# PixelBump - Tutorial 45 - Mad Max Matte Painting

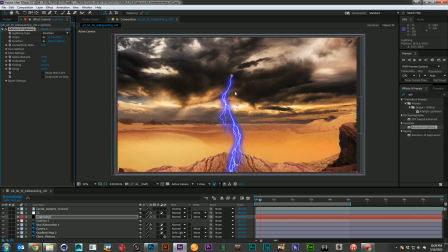And this plugin usually does not get much in the way of respect. And that's normally because it's a little bit difficult to work with and out of the box doesn't give you really the best results. So what I want to do is come in and just turn off my glow here all the way.
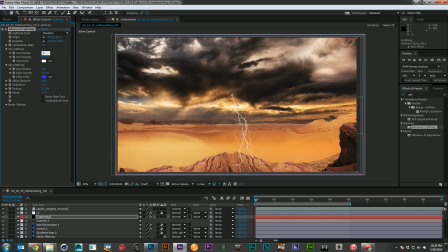And I'm going to go ahead and maybe bring up the core size a little bit, make it a little thicker. Yeah, something like that. And now what I want to do is just take this, scale it down,
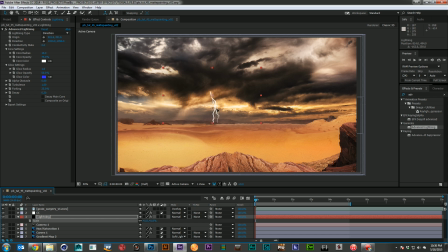and put it off in the distance here where it could realistically be coming out of a cloud. There we go. And I'm going to add my own glow to it. And I'm going to do it once it's small so I can actually see how it's working.
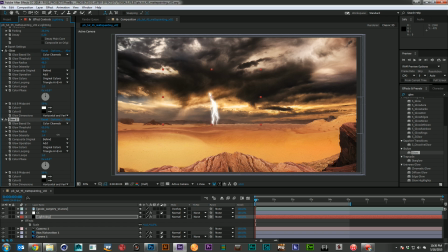There we go. We'll do a slightly big one, and then we'll do a very big glow. There we go. Nice. Nice. Sometimes you got to double up an effect with different layers of it. to make it look really nice. And I'm going to go ahead and screen this over the top.
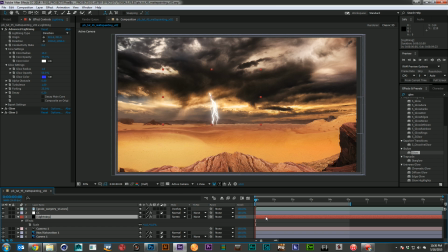And I'm going to do a little bit of animation with it. So I'm going to count off a couple frames, maybe 3 frames, and then I'm going to make a keyframe on my conductivity state.
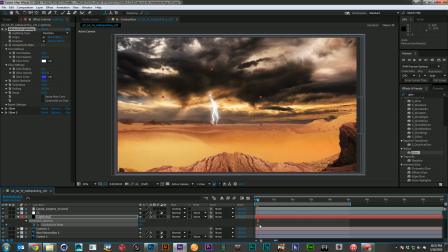And I'm going to do a hold keyframe there. So now every keyframe I make after this, where I change the conductivity state, it'll just hold on that. 2, 3, and we'll go 2,
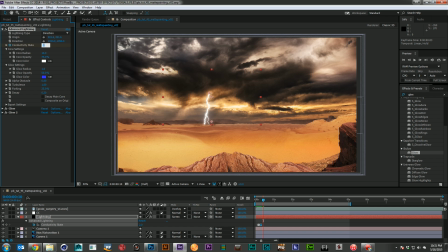we'll go 1, 2, 3, and we'll go 3, and 1, 2, 3, go 4, and 1, 2, 3, and then we'll cut it off. Cut off the lightning right there.
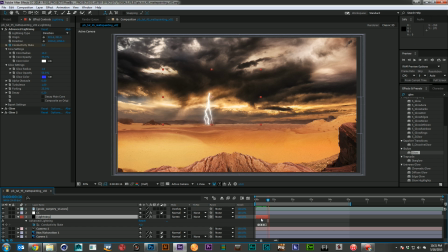All right, so let's go ahead and see how that looks. That looks pretty good. We don't have any light effects happening in the cloud itself, which we would normally see if there was a big piece of lightning. So I'm going to go ahead and create another adjustment layer.
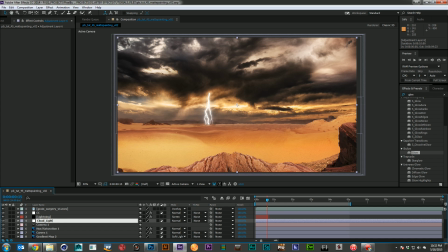Call this the cloud light. And I'll have it be, and I'm going to go ahead and just create a nice soft little mask right here at the tip of the lightning into the cloud, something like that.
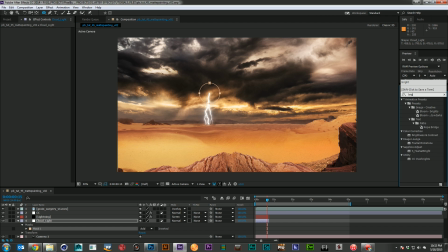And then I'm going to grab a brightness and contrast, and I'm just going to brighten it up a little bit and feather it out a little bit.
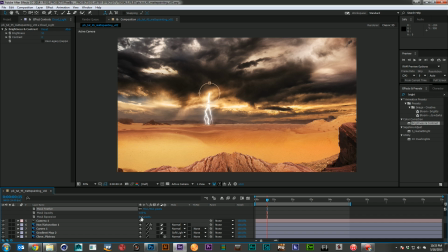Maybe expand the mask. There we go. And then I will go ahead, grab its opacity, and I'll set an expression here to wiggle,
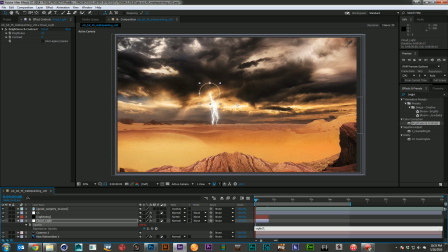maybe 7, and let's say 50. Good amount of disturbance. Oops. 2 G's and wiggle. There we go.
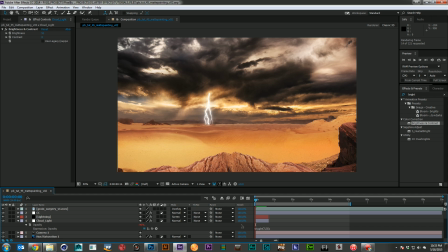So let's up that wiggle amount. Let's double it. There we go. Now that feels a little more flashy.
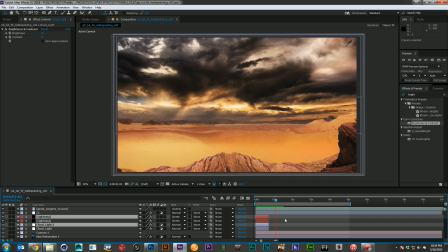And now that I've got those two together, I can go ahead and duplicate it and just kind of do a little bit of offsetting here.
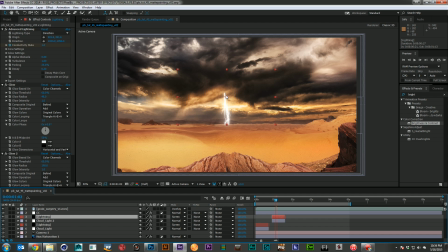And let's bring it over, and let's just change where the lightning is coming from a little bit. There we go, something maybe more like that. And we'll change our brightness area here to match.
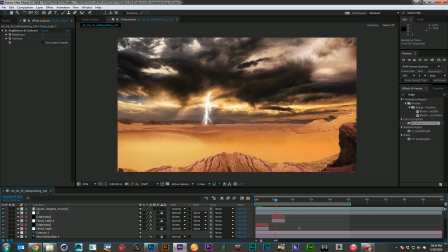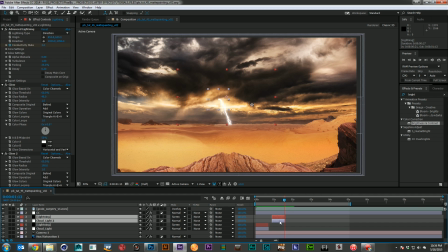There we go. And I'll just add a third one. You can add as many of these as you like. And again, I'll just come in, move the source point a little bit,
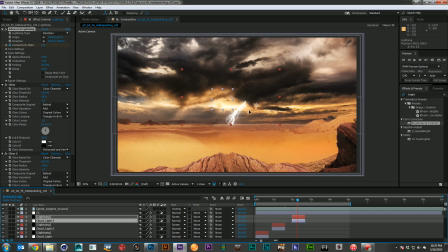and maybe move the layers over so they're not exactly in the same place. So let's put that guy there. There we go. That looks pretty cool.
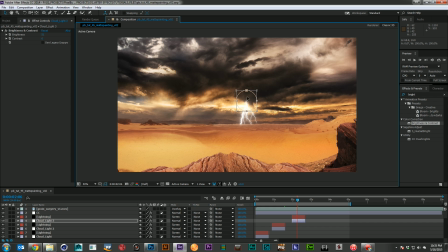And we'll move over our brightness contrast effect. I think maybe I'm going to pick it up a little more for this one.
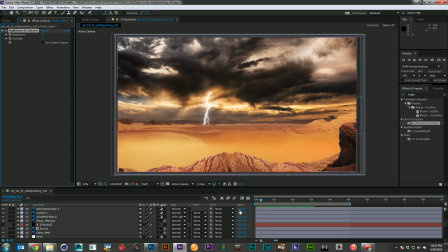That looks pretty good, but I think I'd like to actually add one more layer of this light effect, and I'm going to kind of make it happen over the course of this whole thing.
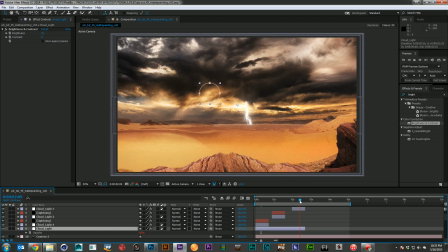And I'm going to let it start there, and when it fades out, I'm going to actually bring it down a little bit. And I'm going to make this mask a little different. So I'm going to delete my original mask, and I'm going to kind of come in
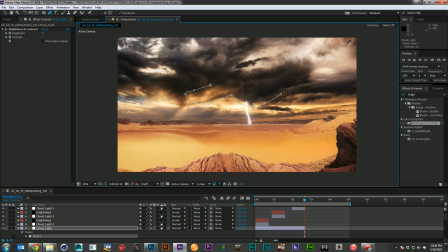and maybe just pull out a larger area here. Something more like that. And maybe 100 pixel feather.
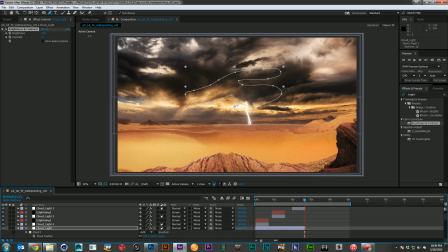And let's go ahead and bring this one up a little more. Oh, that's too much. Let's bring that back down. There we go. Now it feels like that light is passing through a larger part of the cloud.
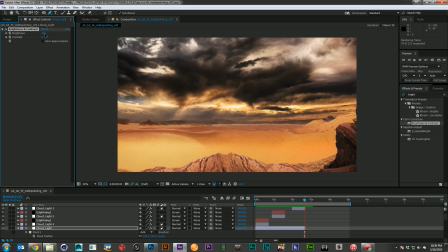And that lightning is happening and generating from inside the clouds. There we go. Much more interesting. All right, so we've got a pretty close to done image here.
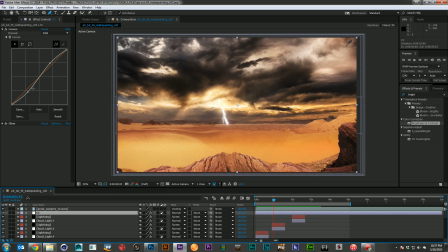I think I'm going to come back and just increase my contrast a little bit more. It's too much. There we go, something more like that. And I think I'm going to create one last adjustment layer.
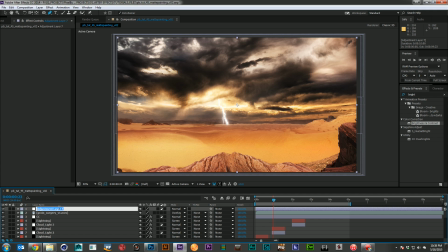And I'm going to call this a letterbox. And I'm going to grab the letterboxer out of the Red Giant suite.
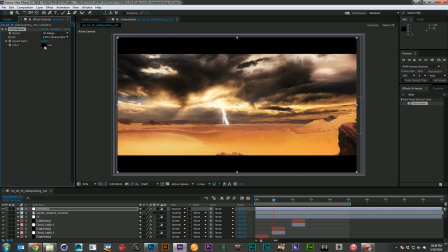And I'm just going to go 2, 3, 5. There we go. Just want this to feel a little more epic.
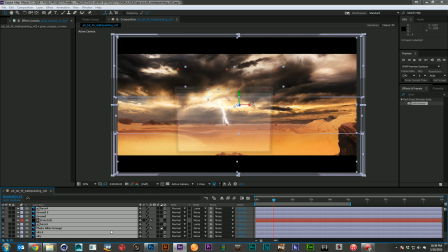But we're losing too much of that bottom. So I'm just going to pre-comp this guy. Call this the working comp.
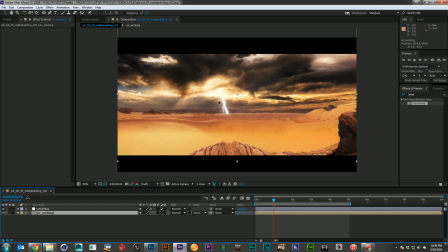And just reframe a little bit. There we go. Now let's give it a preview.
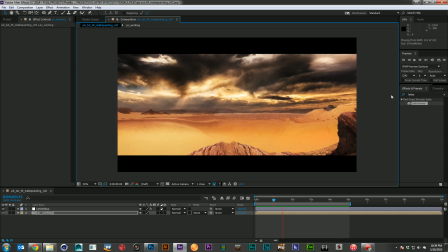And there we go. I think if we just add some trucks off in the foreground chasing a giant semi, we would have our own Mad Max movie underway. So I think this is where we're going to leave off for this week. Thank you so much for watching. I hope you've learned something you can use in your work.
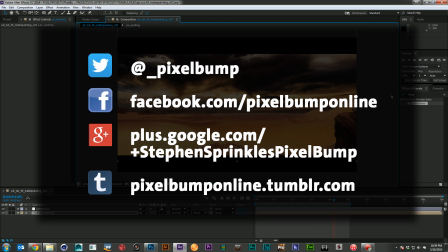If you have any questions, you can always hit me up on Twitter or Facebook or down in the comments, or you can send me some mail at Fury Road. I've decided all of my mail from now on has to be delivered to Fury Road.